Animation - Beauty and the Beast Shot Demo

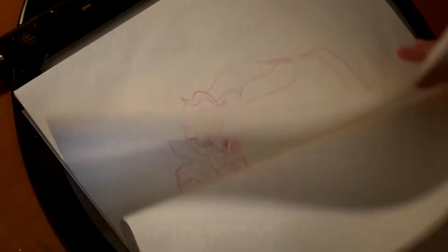[12:49] Except the west wing. What's in?
And that's the end of the shot. So this is one of the original shots from Beauty and the Beast.
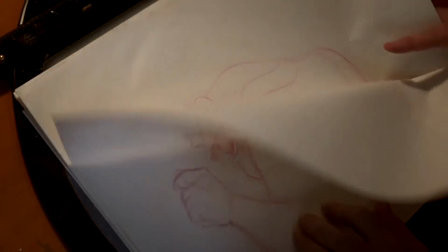[13:00]
It's a very subtle shot, as you know, most of them are in the movie.
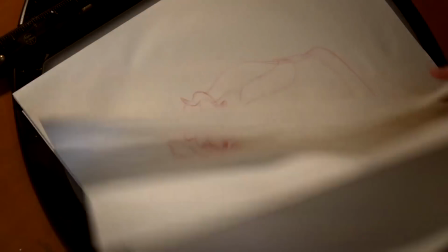[13:05]
You know, and I'll do this again, and I'll show you some more broad animation. But here, I wanted to show you how subtle some of this animation can be,
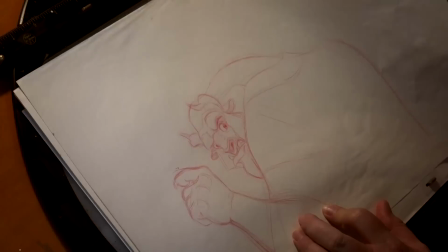[13:14]
and how tight these drawings are, as far as from one drawing to the next, in order to get that subtlety in acting.
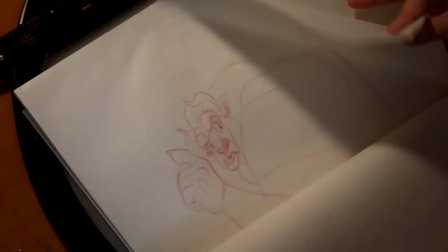[13:22]
That's what we're looking for. We're looking for that subtlety and reality. We wanted to, you know, really anchor this film when we were making it.
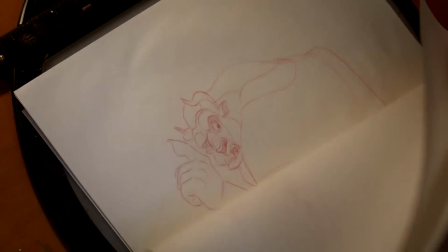[13:30]
We wanted to anchor it in reality. So we wanted, you know, very believable, subtle, real world type acting.
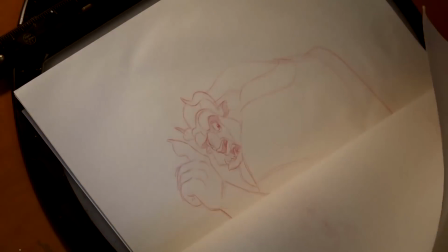[13:38]
And so that's what we were trying to do. So there's a little bit of Disney history for you.
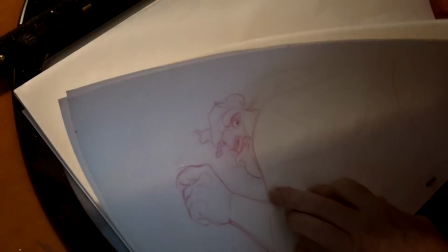[13:43]
I hope you guys enjoyed it. This is a little bit of Beauty and the Beast. You can go, you know, the castle is your home now.
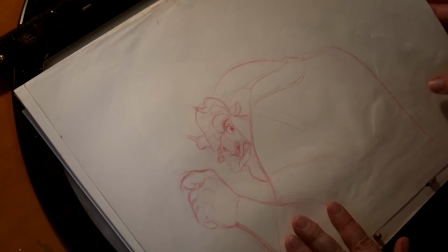[13:48]
You can go anywhere you like, except the west wing. That's the shot. And I hope you enjoyed it.
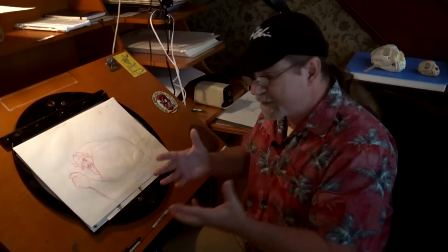[13:55]
And, you know, paper is still a viable medium for us to animate on.
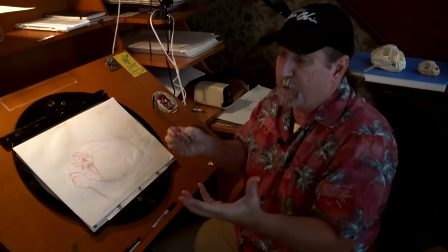[14:03]
And I still love to do it every once in a while. Don't get me wrong. I mean, the digital world and moving into the digital world, that's progress, and we're moving ahead.
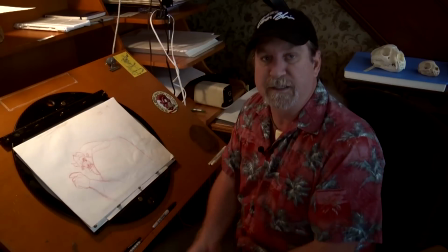[14:12]
And I think there's some beautiful digital animated films that are being done. And but there's no reason why we still can't come back every once in a while and just kind of enjoy these,
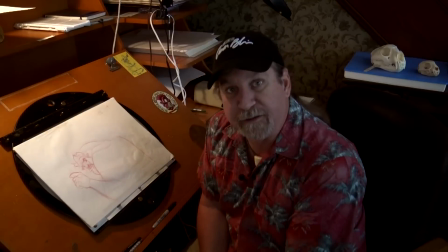[14:23]
you know, these little bits of nostalgia from the, you know, these drawings from the past.
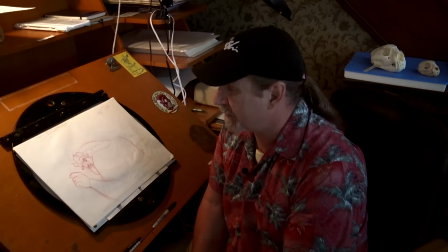[14:29]
I've really enjoyed doing them, and just like drawing on or painting on canvas and that sort of thing. I don't think this will ever go away. It's a medium that's just as viable as anything else.
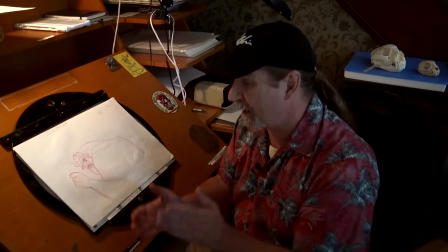[14:41]
So maybe someday we'll see it again in the theaters. But anyway, I hope you enjoyed this, and I had a lot of fun sharing it with you.
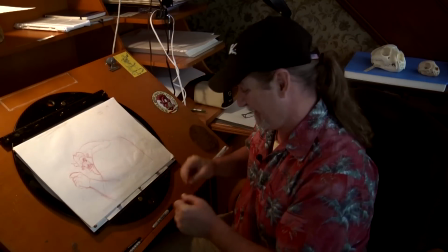[14:47]
And I'll talk to you next time. Thanks.
Hope you like it here.
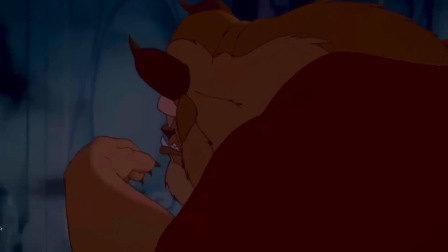[14:55] The castle is your home now, so you can go anywhere you like, except the west wing.
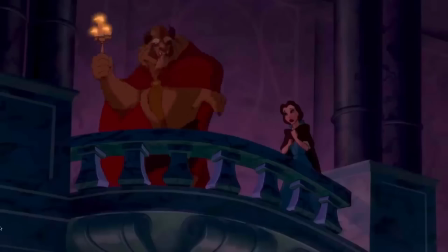[15:00] What's in the west? It's forbidden!
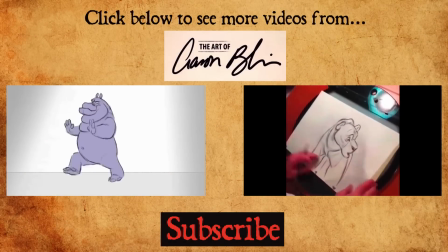[15:07]
Hey, thanks for watching. If you liked what you saw, please hit the red subscribe button down below.
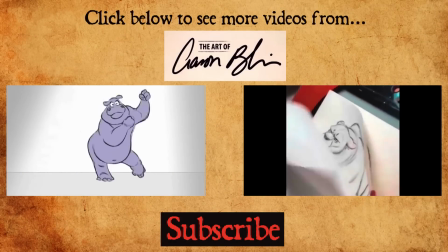[15:12]
Spread the word. And also, if there's something that you're not seeing that you'd like to see, let us know.
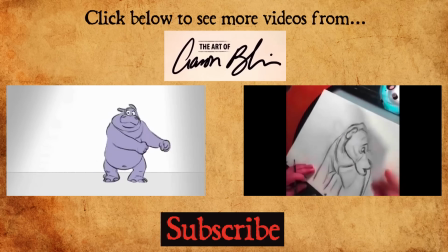[15:17]
We'd love to hear from you. Thanks a lot.